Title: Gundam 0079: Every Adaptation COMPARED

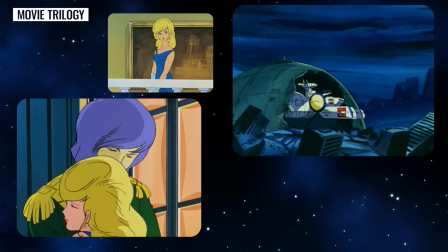The white base hides out in a ruined city while Garma expresses his undying love to Isolina, the daughter of the former mayor.
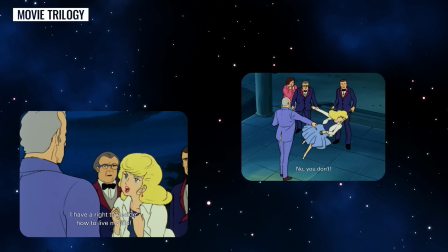Her father does not approve of the relationship.
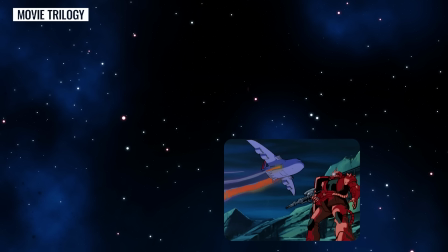Anyway, when Garma goes off to battle, Shah deliberately gives him the wrong information, leading him right into the line of fire.
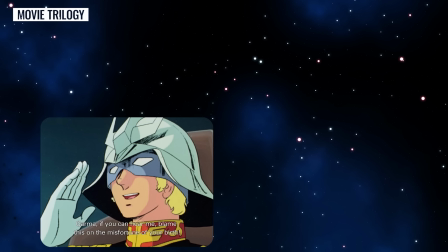Shah then calls and tells Garma to blame this on the misfortune of his birth. Clearly, Shah has a grudge against the Zabi family, Zeon's rulers.
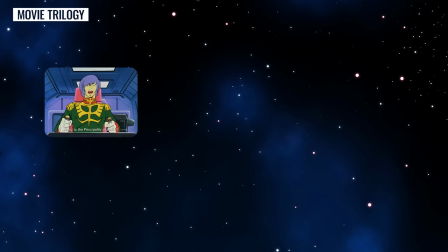Garma attempts to ram the white base, but that fails too, and his ship explodes, taking him with it as he thinks of Isolina one last time.
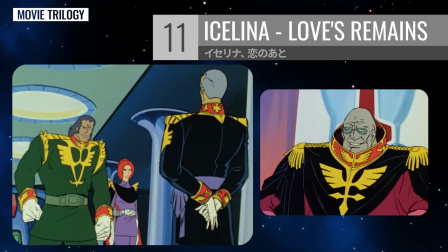Episode 11 introduces more of the Zabi family. These are our big bads essentially, the ruling family of the Principality of Zeon.
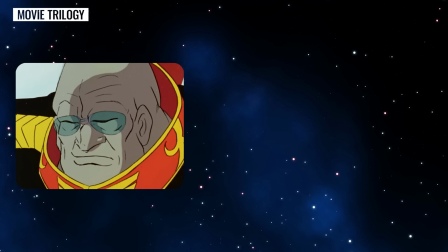But Degwin, the Sovereign, is not actually the evil mastermind. That prize goes to his oldest son, Giren.
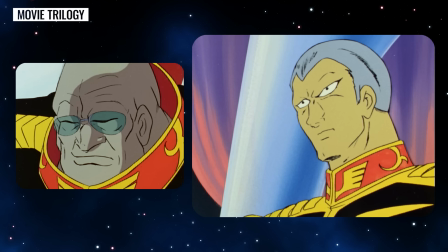This starts to become clear in episode 11's opening scene.
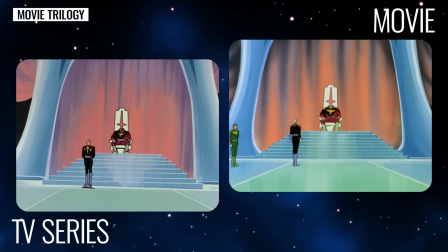In the wake of Garma's death, Degwin gets a visit from his 3 surviving children, Giren, Cassilia and Dozal.
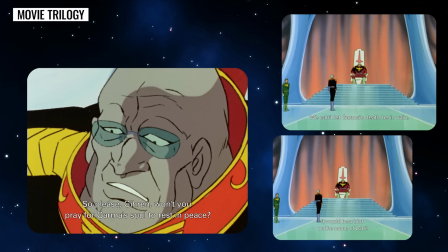He just wants to mourn his son privately, but calculating Giren insists they hold a big state funeral to rally the people.
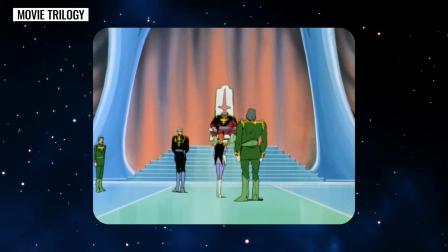I won't go into too much detail about the Zabis since they're more important later in the series,
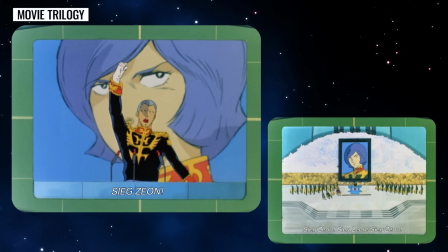not to mention that, as I said earlier, this funeral stuff carries over pretty closely in most adaptations.
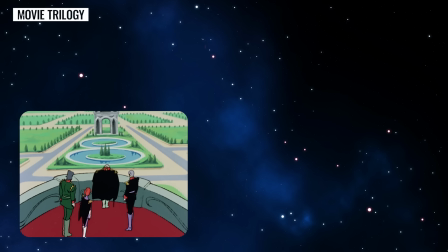However, the movie cuts a second scene with them here where that familial friction is made even clearer.
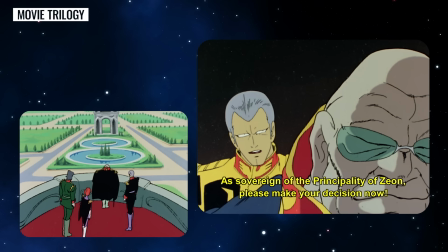I mentioned earlier that the anime gives us too little of this, so it's sad for the movie to cut one of these scenes.
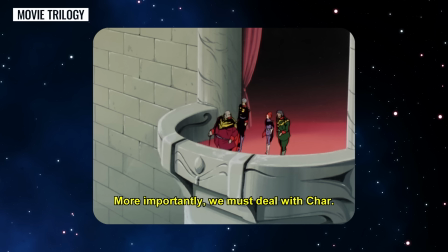They also discuss Shah's failure to save Garma.
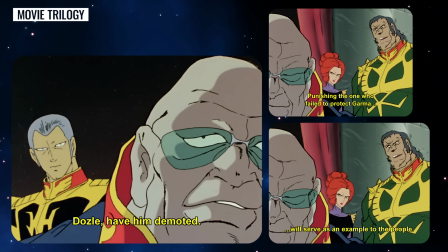Of course, they don't know that Shah deliberately got him killed, and Degwin tells Dozal to demote Shah, which does help set up the plot for later.
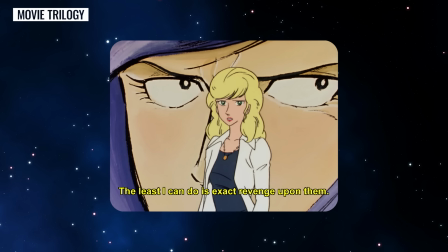Anyway, along with that scene, the rest of episode 11 is cut. The main plot is about Garma's grieving lover, Isolina, trying to get revenge for his death.
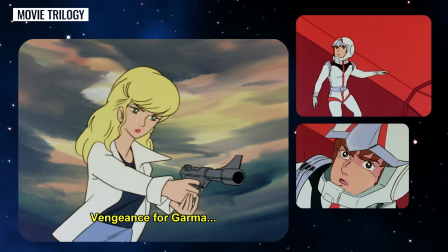She gets as far as pointing a gun straight at Amuro, but then she passes out or trips or something, and that's the end of her.
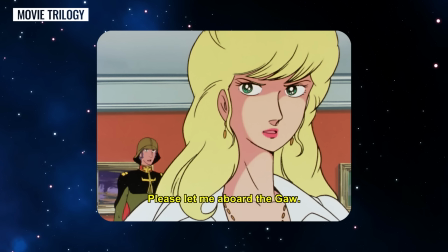It's nice that she does something more than just sit and cry, but it would be even nicer if her story actually went somewhere.
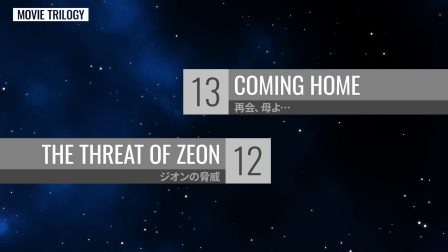Next we get episode 13. Wait, what happened to 12? You see, the movie rearranges the episodes for a more movie-like structure.
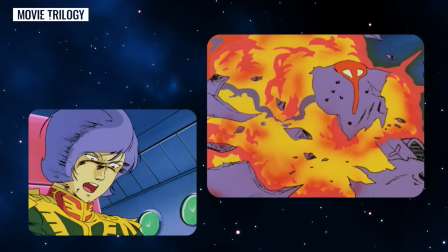They just had a big climax in episode 10, but they had more ground to cover,
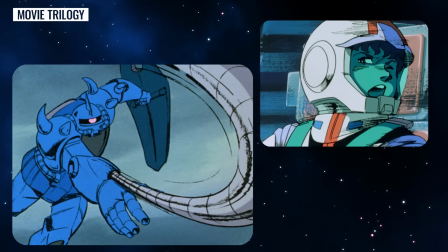so it makes sense to end the movie with 12, which introduces a dangerous new threat and leaves the future uncertain,
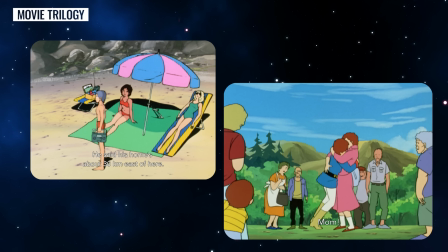and to slot 13 in the middle for some downtime and character development. To be honest, I don't know that this entirely works.
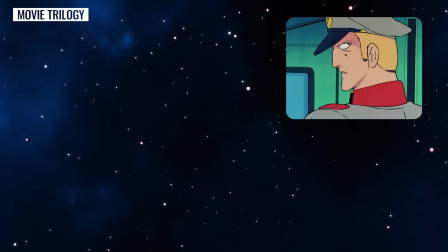Up to this point, they did a great job of cutting and restructuring the series to feel like a movie,
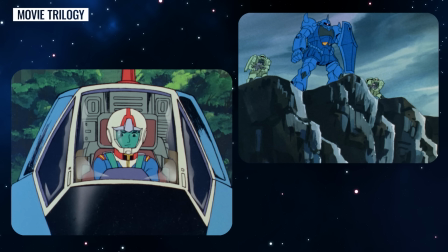but since it then carries on for another 40 minutes, it starts to feel like a movie plus 2 extra episodes tacked on the end.
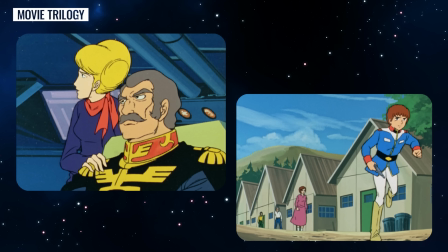Fortunately, 13 and 12 were both really good episodes, which goes a long way to mitigate that.
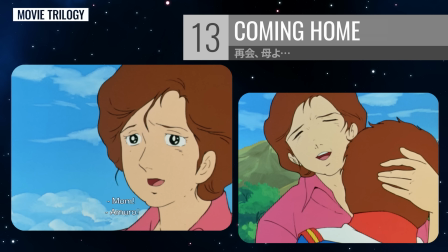13 is about Amuro briefly reuniting with his mother while on shore leave, only for her to learn that he's no longer the peaceful boy she knew.
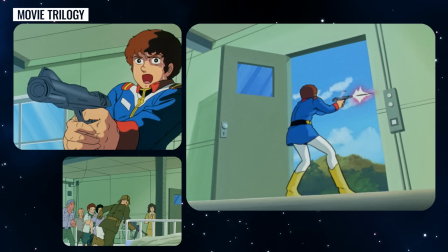He's a soldier capable of firing a gun at his enemies. She still loves him, of course, despite Amuro's fears.
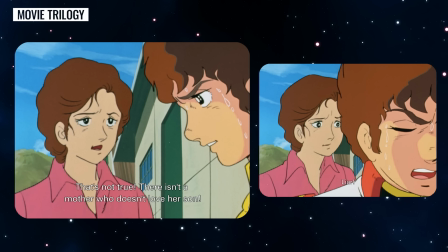She's his mother after all, but she's very uncomfortable with what he's become.
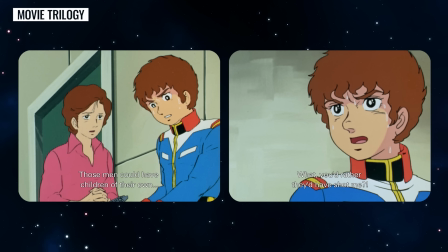I'm glad they kept this in the movie. It's not strictly essential to the plot, but it is pretty key to the themes of the story and to Amuro's character development.
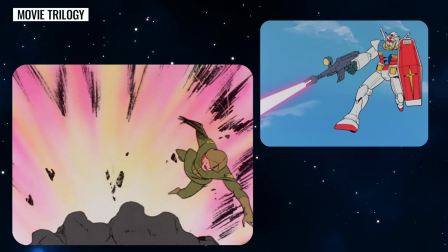The movie diverges in the action scene later in the episode. In both versions, Amuro flies off in frustration and attacks the nearby Zeon base.
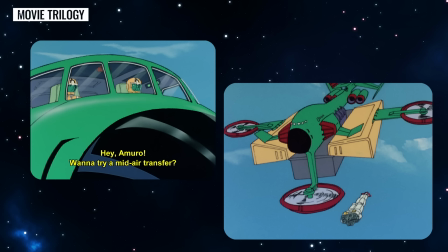In the series, we have some business where Kai suggests trying out a mid-air transfer,
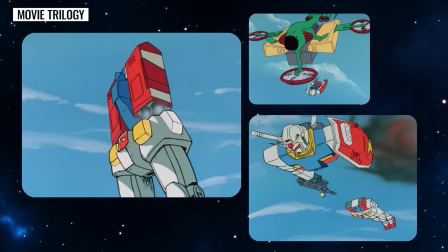basically sending out the upper and lower parts of the Gundam and combining them with the core fighter Amuro is piloting,
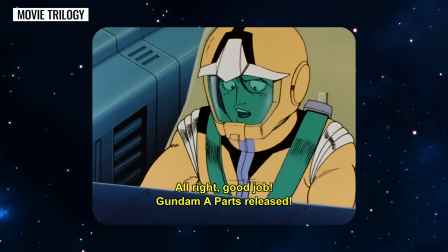all in mid-air. That's right, we're back to promoting the toy line. The battle then ends sort of arbitrarily when Bright gets angry at them for wasting ammo.
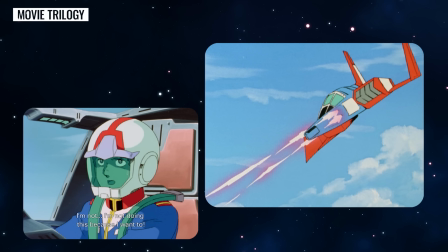In the movie, Amuro stays in his core fighter, cutting out all the transforming robot stuff.
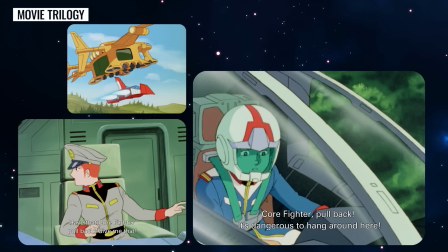Then Matilda flies past and tells Amuro to withdraw due to the danger. That leads smoothly into the one scene they kept from episode 14.
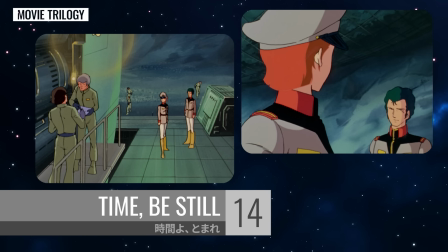Matilda visits the ship at night, where she and Bright have a chat. Amuro climbs up to sneak a peek at her, which makes Frau jealous.
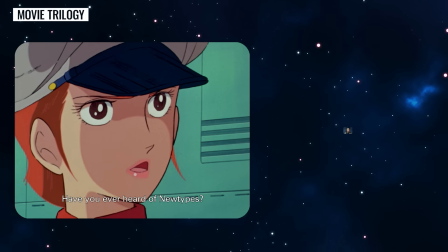There's a significant dialogue change here. Only in the movie, Matilda explains what a new type is.
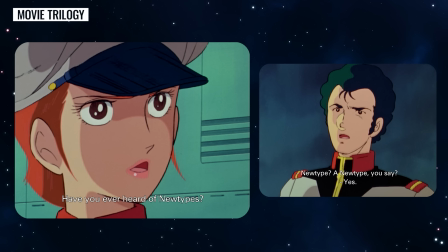In the series, they first use this term a bit later on, but the movie manages to set it up much earlier.
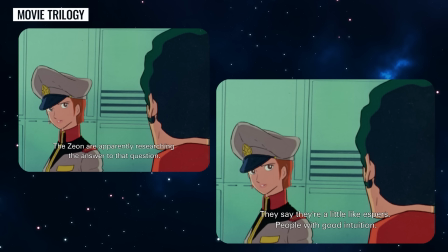The rest of episode 14 is cut, and for good reason.